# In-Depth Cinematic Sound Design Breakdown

I'm gonna stop that right there just to mention that all of the sound that you heard was added in post. I added all different sound effects and I'm gonna show you how you can create your own sound environment and this was by request of you guys in the community section on my channel.
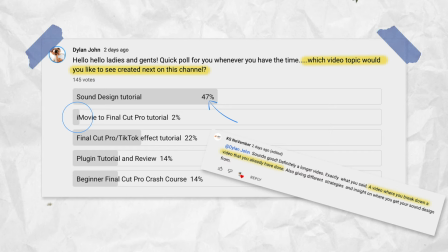[0:28]
I asked you what video topic you guys wanted to see next and a whopping majority of you chose sound design. Sorry to the iMovie users that would like me to do that tutorial but maybe in the future.
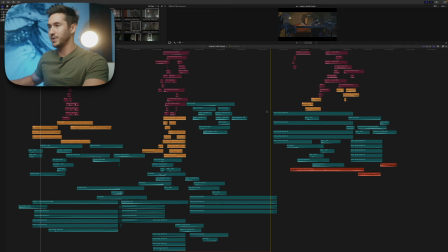[0:39]
So let's go over this. Let me just show you this timeline.
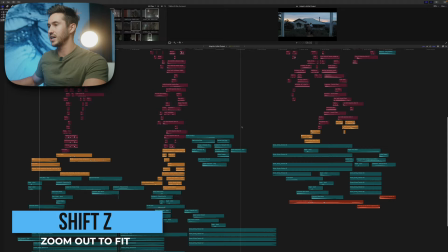[0:42]
Let me see if I can press command minus and just take a look at the sound design here.
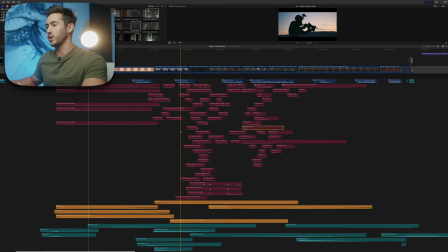[0:48]
I have layers upon layers and quite a bit actually going on in these and we're going to go over
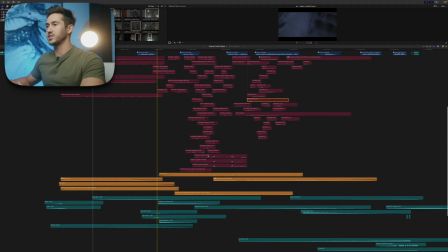[0:54]
what I did to kind of tweak them so they fit the shot and we'll talk about all these layers as well.
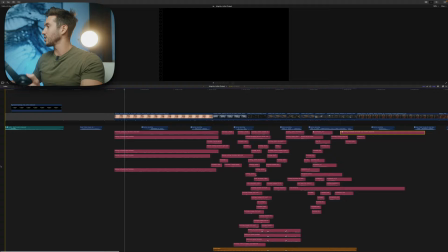[1:01]
So let's listen to this first sequence uh i'll go up into about that other gap clip
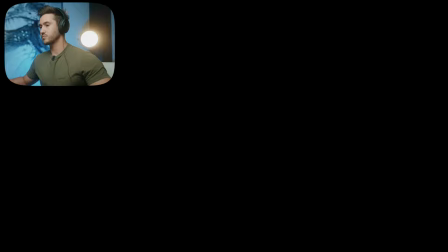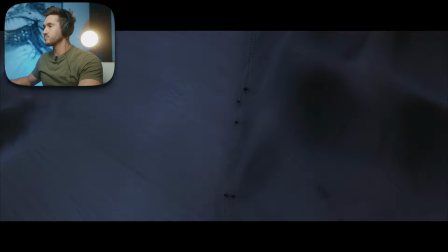[1:13] do you remember him four
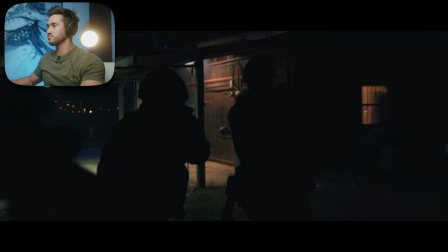[1:18] years ago a target we grabbed simple sweep
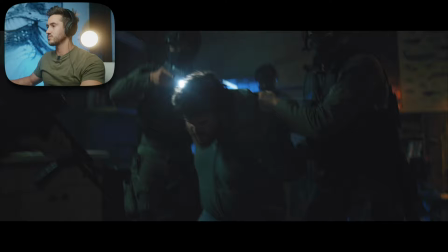[1:26] crazy chemist apparently used to build chem bombs and saw them to the highest bidder Why do you ask?
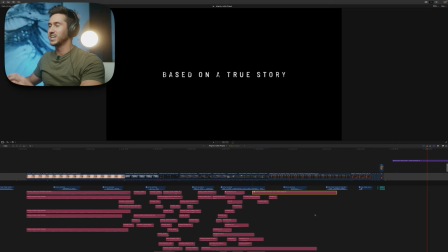[1:34] About two days ago, he broke out.
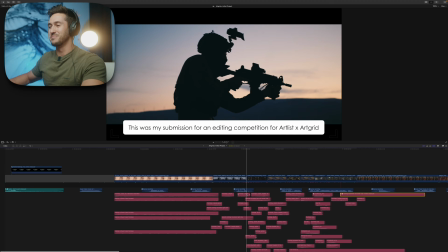[1:39]
It's not based on a true story, but I knew that that would kind of pull some intrigue in, so I just added that in.
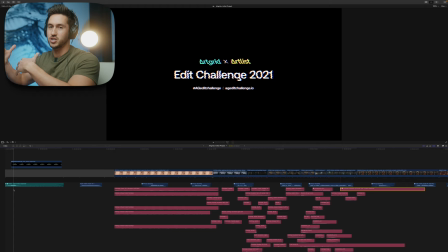[1:47]
When I am changing clips, I like to add some sound effect that punctuates that change. And so, for example, even just with something like this coming up, you just have this, this, what is like a little riser.
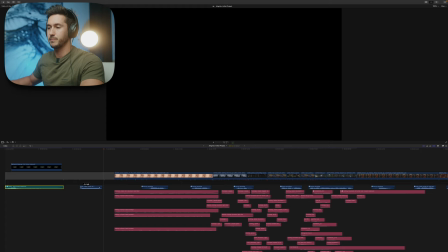[2:03]
It's like a reverb riser. And then, for example, here, if I go down to this beginning clip, let's listen to this just part right here.
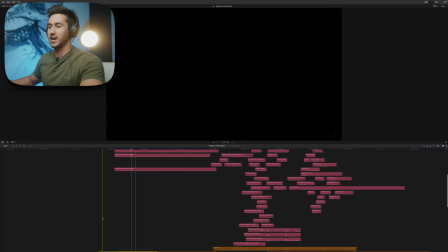[2:11]
You can hear risers that allow for the transition
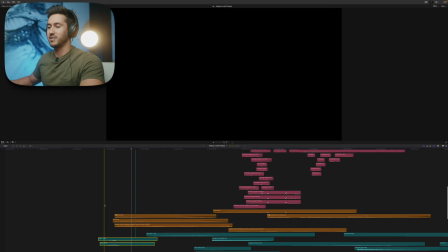[2:16]
from this black to the sand dunes to really pop. if I isolate these.
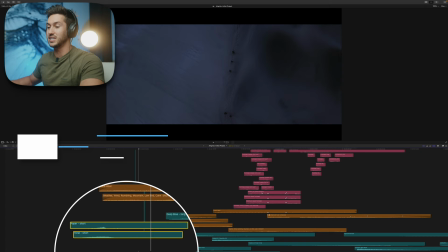[2:23]
Okay. And now without these, I'll press V to mute.
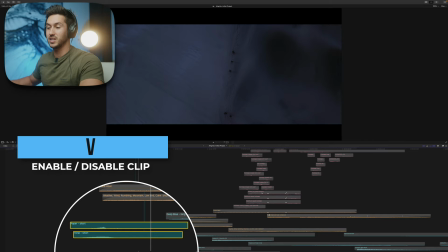[2:27]
Also, I mapped my solo select, which allows me to just select that clip.
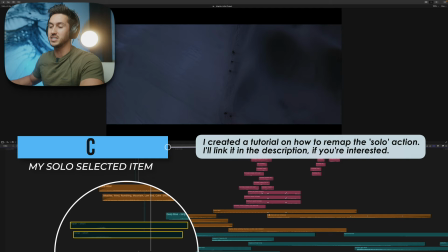[2:32]
Normally it's option S. I map mine to C, so it makes it really easy because I can do C to solo and then I can do V to mute.
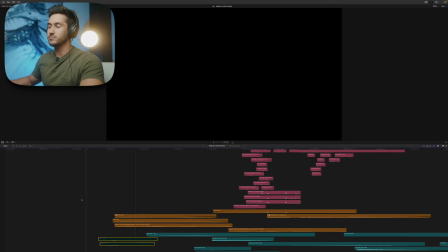[2:40]
It just makes sense to put it there. So let's listen to it without it.
You'll remember him.
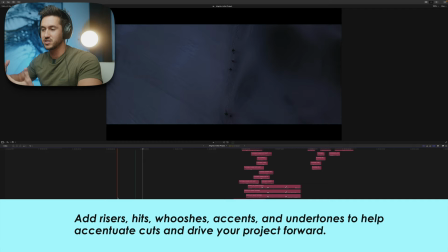[2:48]
Not nearly the same. So that's something you can do in your videos. If you want to add a little bit of kind of an audio transition, add some type of riser or hit to transition from shot one to shot two.
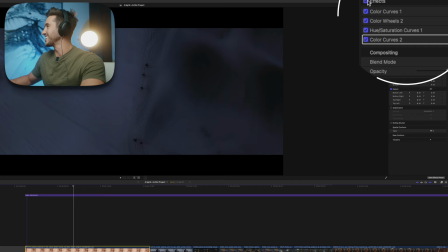[3:00]
Something that's interesting about this shot is this was actually a daytime shot. If I turn off these effects, that's what it is normally.
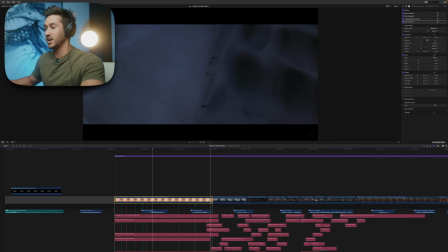[3:10]
And then I wanted to make it nighttime so it matches with these because these are totally separate shots.
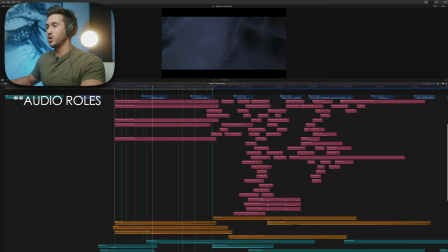[3:15]
So let's go down and I'll kind of go over these audio lanes here. If you don't know how to create or use audio lanes, here's how you do it.
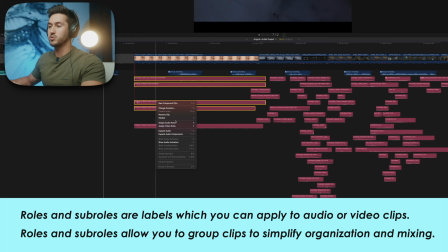[3:24]
You'll select some sound effects and you can right-click those sound effects and then you'll do assign audio roles.
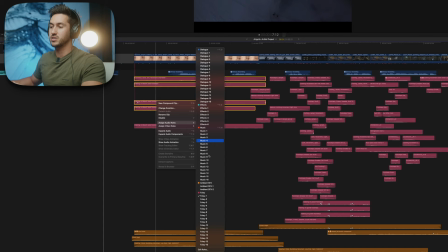[3:31]
Here then you can select different roles and what I have done is created my own roles.
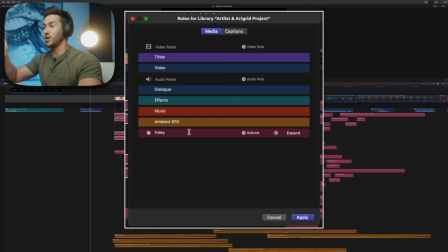[3:38]
So I can click edit roles and then you have your full list here. I have a weird method where I call this Foley. I mean, it's technically not really Foley, but what this symbolizes is a direct sound.
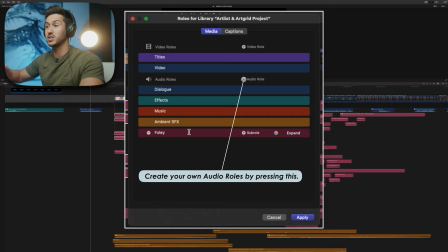[3:52]
So if someone punches someone, that goes in the Foley section because it's the main action that we're hearing. So this is usually louder. It's also usually up near the top of the primary storyline in our audio rolls.
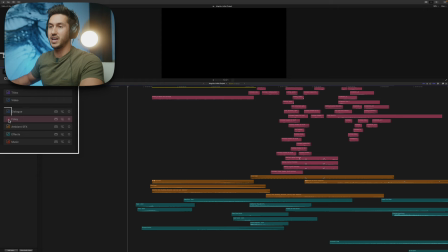[4:05]
And then I have something called ambience. And if I turn off everything but ambience, we'll turn off the music as well.
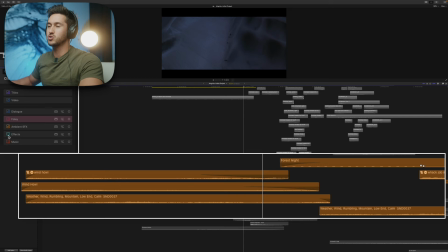[4:17] Four years ago, a target we grabbed.
So all this is, is background noise.
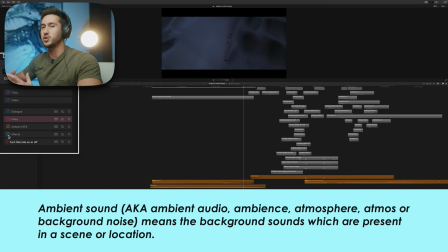[4:24]
And it's so important to try and fill your audio environment with what you would naturally hear if you were in that situation. So this is a desert shot. You would definitely hear probably some wind.
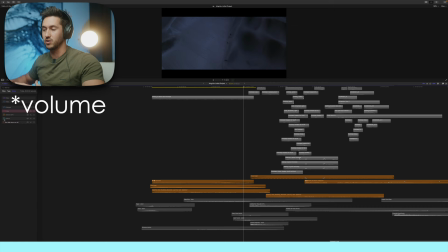[4:37]
You would hear maybe a little bit of sand that's coming across the top of these dunes.
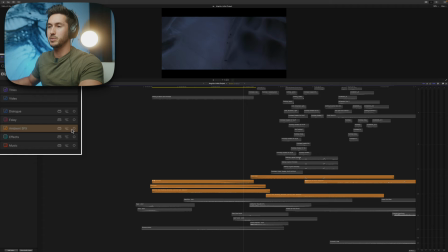[4:42]
And this should be set at a lower level. Let me run through the rest of these. So we have my ambient sound effects.
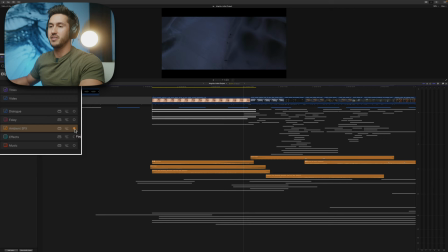[4:48]
If you don't know what these three points are, this allows you to collapse every other audio roll except the ambient sound effects.
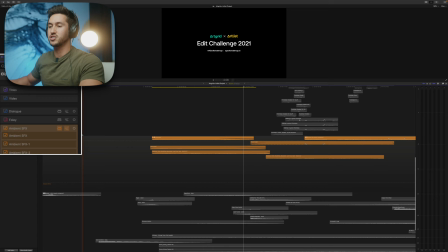[4:57]
And this one allows you to expand each different level within that audio roll.
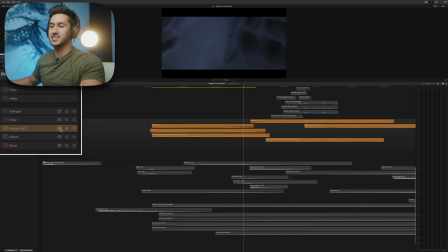[5:02]
So you can add, for example, like this is just the top sound effects roll, sound effects one, two, you can adjust those.
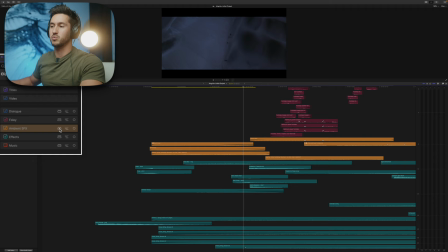[5:09]
And then this last one brings the, let me initiate these again.
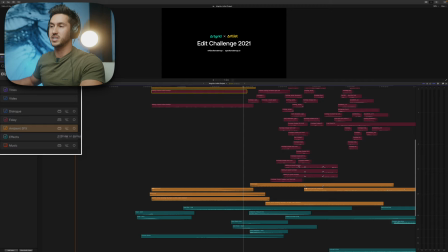[5:14]
I'm sorry, the first one, brings each roll down to their respective audio lane.
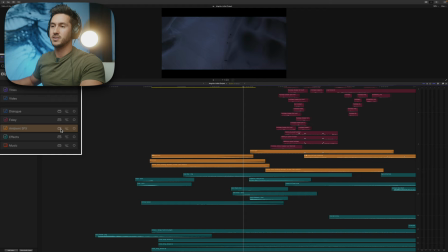[5:18]
So for example, you'll see how this one was at the top and it's also in the effects section. And just by clicking this, all of them will go into their lanes. This last one is the effects section.
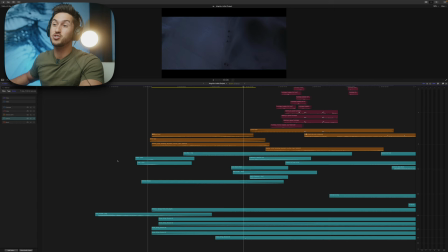[5:31]
And this is really important, like we just talked about. It's the risers, it's the hits, it's the drone sound that's in the background. I'll play out just this, just the effects.
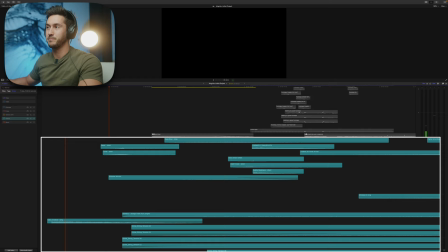[5:41]
So let's turn this off. and you can hear kind of the importance of this because these are also so important to fill your audio environment. So we have the hit right there. Okay, we have our risers. That's sucked out. Now we have, these are, none of these are, this isn't music.
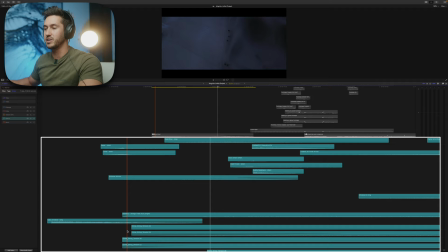[5:58]
This is just drones that are at different frequencies and just kind of give an eerie vibe.
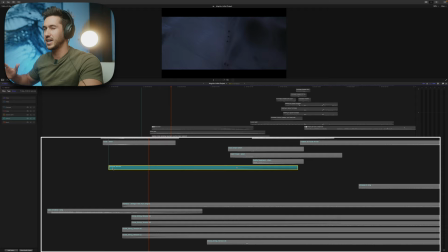[6:05]
And we have something like things like this, which is shimmer. just add kind of a creepy, eerie, high-pitched noise. Let me just play these drones here.
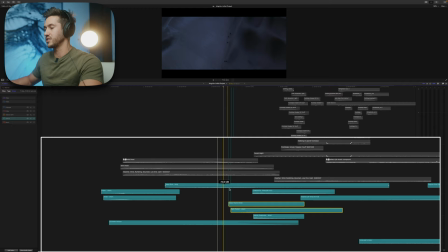[6:21]
Also adds that kind of suspicious vibe. And once again, we have also some accents to transition from one shot to the other.
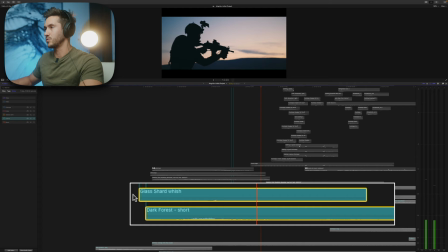[6:30]
So if I just play these,
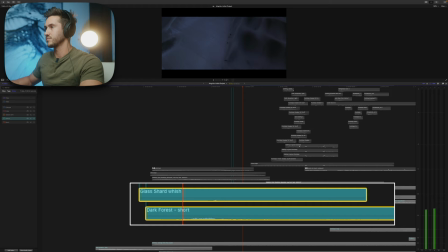[6:34]
right? So that goes from this shot in the desert to him moving.
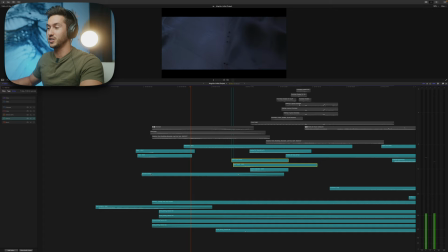[6:40]
Okay, so just that just that effects audio lane does a lot.
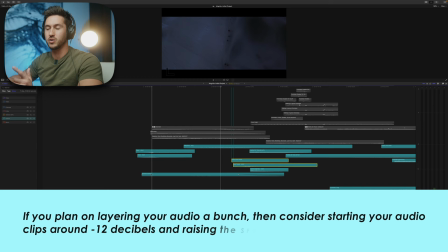[6:46]
It has a nice bass layer. And like I mentioned, what you want to do is you want to make sure that these start at a low level. If you can keep your audio clips around negative 10 or negative 12, and then you can raise the ones that you need to raise because audio is additive.
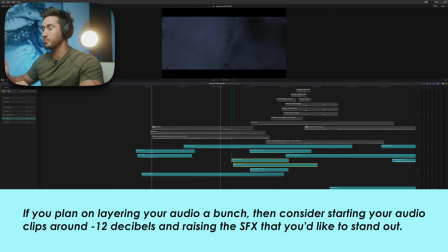[7:05]
So if you're just constantly stacking audio clips, pretty soon you're going to have levels that are peaking and mine actually did peak in this video but what I did was I then created a compound clip and then I think I adjusted it or added a limiter but it's important to kind of start
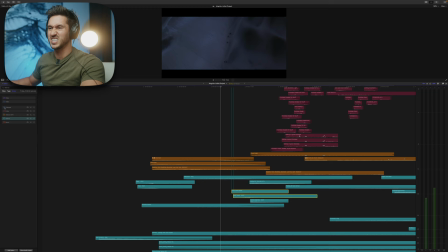[7:20]
at a lower level. All right so let's turn these on let's turn on the ambient sound effects the dialogue and the foley
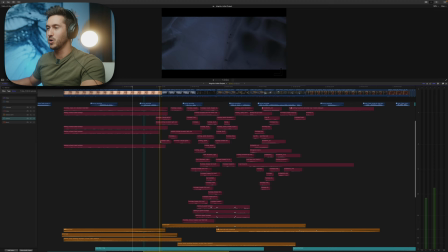[7:26]
and I'm just going to go over the foley because it's arguably the most important
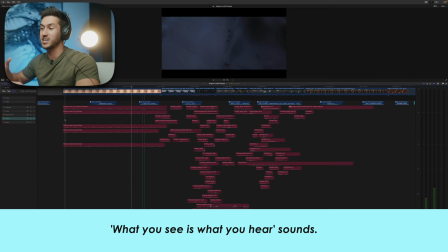[7:30]
because you're literally constructing the audio environment with sound effects exactly how it would sound when you're there and these are
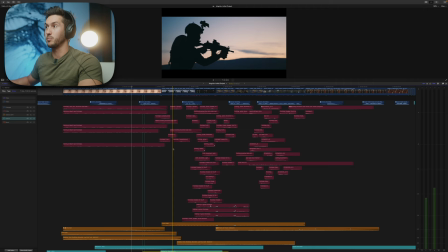[7:39]
the sound effects that are heard the most they're the walking sound effects it's uh someone holding the gun it's these little adjustments that can help your audio
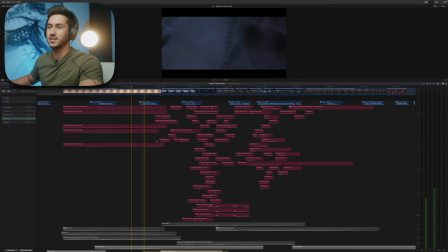[7:50]
blend with the video perfectly so let me isolate just the foley
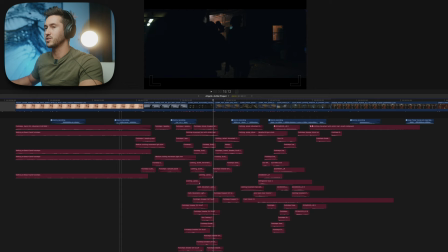[7:55]
here simple sweep let me turn off the dialogue So we have him stepping, I made sure to add multiple sound effects for all these people walking.
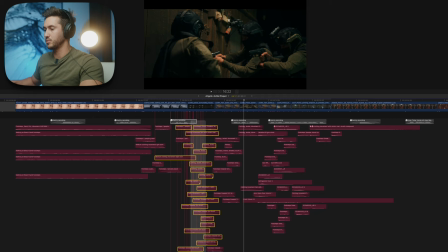[8:11]
So if I just do this, and then I'll press that C shortcut that I made,
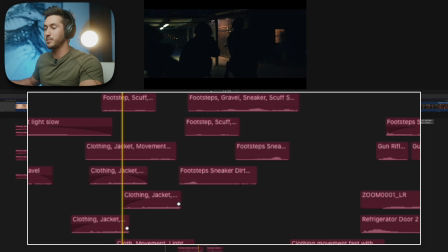[8:17]
all I did was I took sound effects of people walking in dirt and on gravel, and then I layered them at different times.
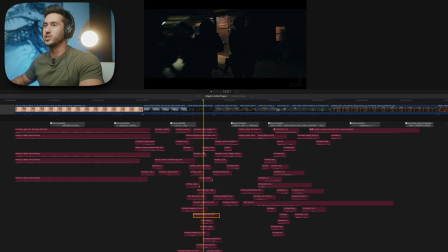[8:26]
So it sounds like they're all walking at the same time.